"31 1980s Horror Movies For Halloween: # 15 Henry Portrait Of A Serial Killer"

And the thing about Henry, Portrait of a Serial Killer is the opening sequence sets you up for what kind of movie you're gonna get into. The violence in here is not flashy, it's just raw. And for me, raw violence in a horror movie can be incredibly effective.
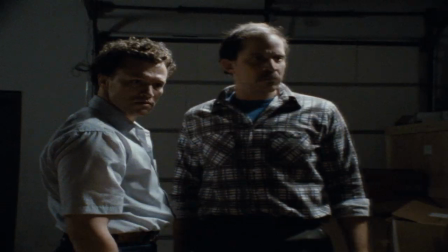4:27 It's sometimes even more effective than over-the-top flashy violence. Don't get me wrong, I love my over-the-top flashy violence, but raw violence works better in certain movies.
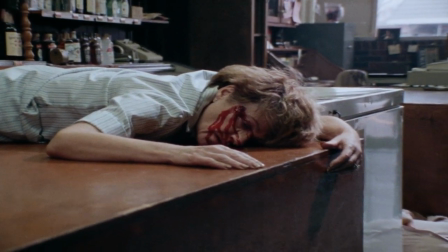4:40 There are times where you will see a crime scene.
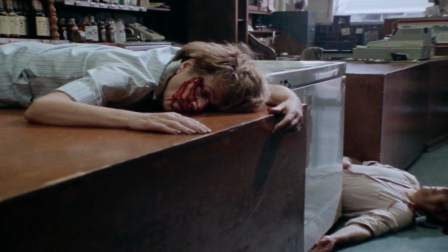4:43 You'll see the body of a woman that Henry murdered, and the camera will slowly move around the body. We won't see the murder, we'll just see the aftermath. And as the camera moves around the scene, we get more details and more so we get more details to the scene and put together in our mind what happened.
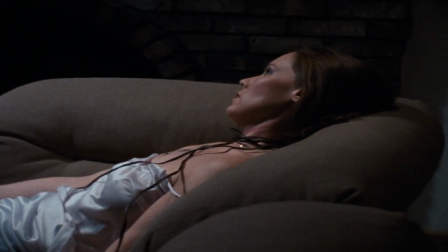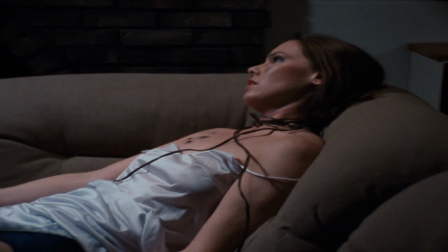The opening sequence to Henry Portrait of a Serial Killer and those scenes where we see the aftermath of what Henry did,
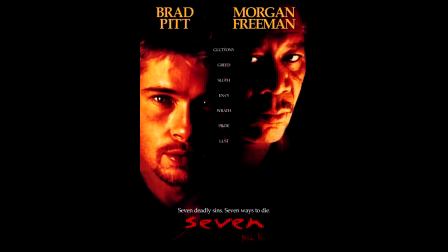5:25 it kind of reminded me of Seven. You remember in Seven, all the kills in Seven happened off screen, and then you would see the crime scene afterwards, and you would get more details as the movie goes on. So you would get the details and arrange in your mind what the victim went through.
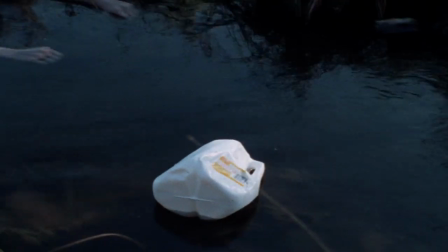5:44 It's the same thing in, at the very least, the opening of Henry Portrait of a Serial Killer.
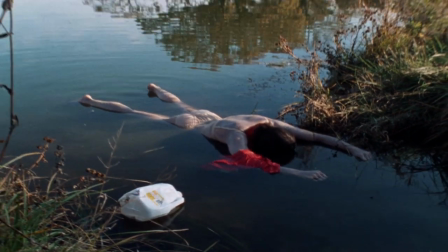5:50 We don't see the murder, but we get more details to the murder, and then piece together in our minds what the victim went through. So we have the character of Henry, played by Michael Rooker, and this is his best performance, and it's also one of the most frightening performances in horror. If you were to do a ranking of the most popular horror movie villains, you would have characters like Freddy, Jason, Michael, but if you were to do a ranking of the scariest horror movie villains,
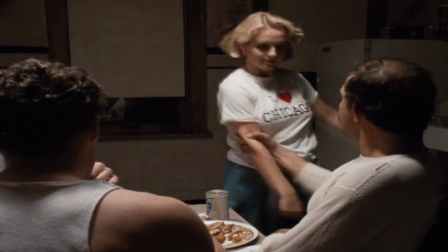6:18 Henry would be up there.
Don't do that, Otis.
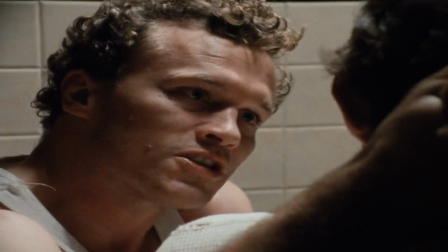6:24 She's your sister. Okay, I was only kidding around, Henry. Tell her you're sorry. Okay, I'm sorry.
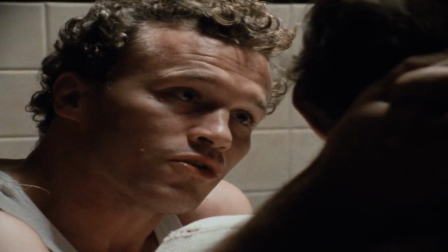6:30 Now, tell her you won't do it again. I won't.
He's a drifter who goes around doing odd jobs, and he murders people as he drifts around doing those odd jobs.
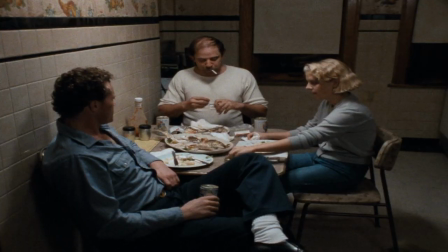6:40 And he makes a stop to visit his friend Otis Towles, who he met in prison, and Otis's sister. So he gets involved in this. He starts, you know, getting involved with his friend again, and his sister starts taking a liking to Henry, even though she knows that he went to jail for murdering his mother.
Did you really kill your mama?
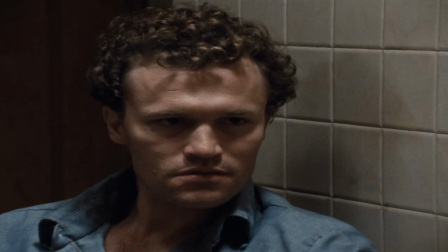7:02 What? Did you really kill your mama? I guess I did.
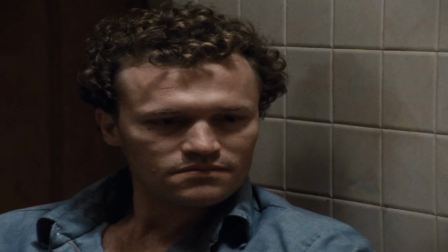7:10 How'd it happen? I stabbed her.
And as the movie goes along, Otis wants to start killing people as well, so Henry kind of takes Otis under his wing and shows him how to be a serial killer.
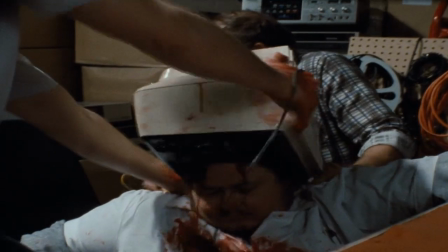7:25 And it is a movie that shows some violent imagery, but it's also a movie that tells you less is more.
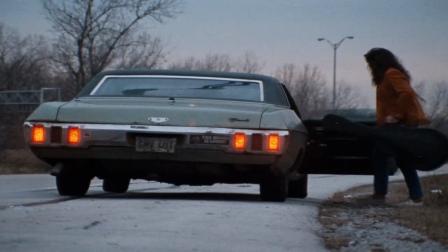7:31 There's a scene where Henry picks up this woman who's hitchhiking that has a guitar, and later on, he shows up at Otis's apartment and says, "Hey, I got you a present," and he gives him the guitar. We don't need to see anything from that. We know in our heads already he murdered this woman.
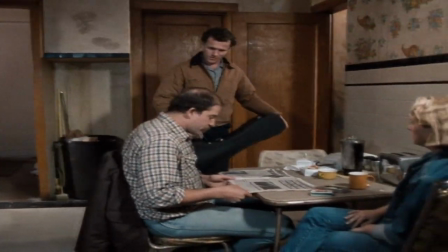7:50 Howdy. Hey, Henry. I brought you a present. Where'd you get that? Picked it up.
The scariest scene in the entire film is when it's from the point of view of a camera.
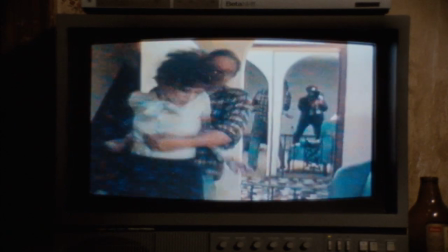8:03 It's found footage-esque, where Otis and Henry are filming this home invasion, and it's frightening.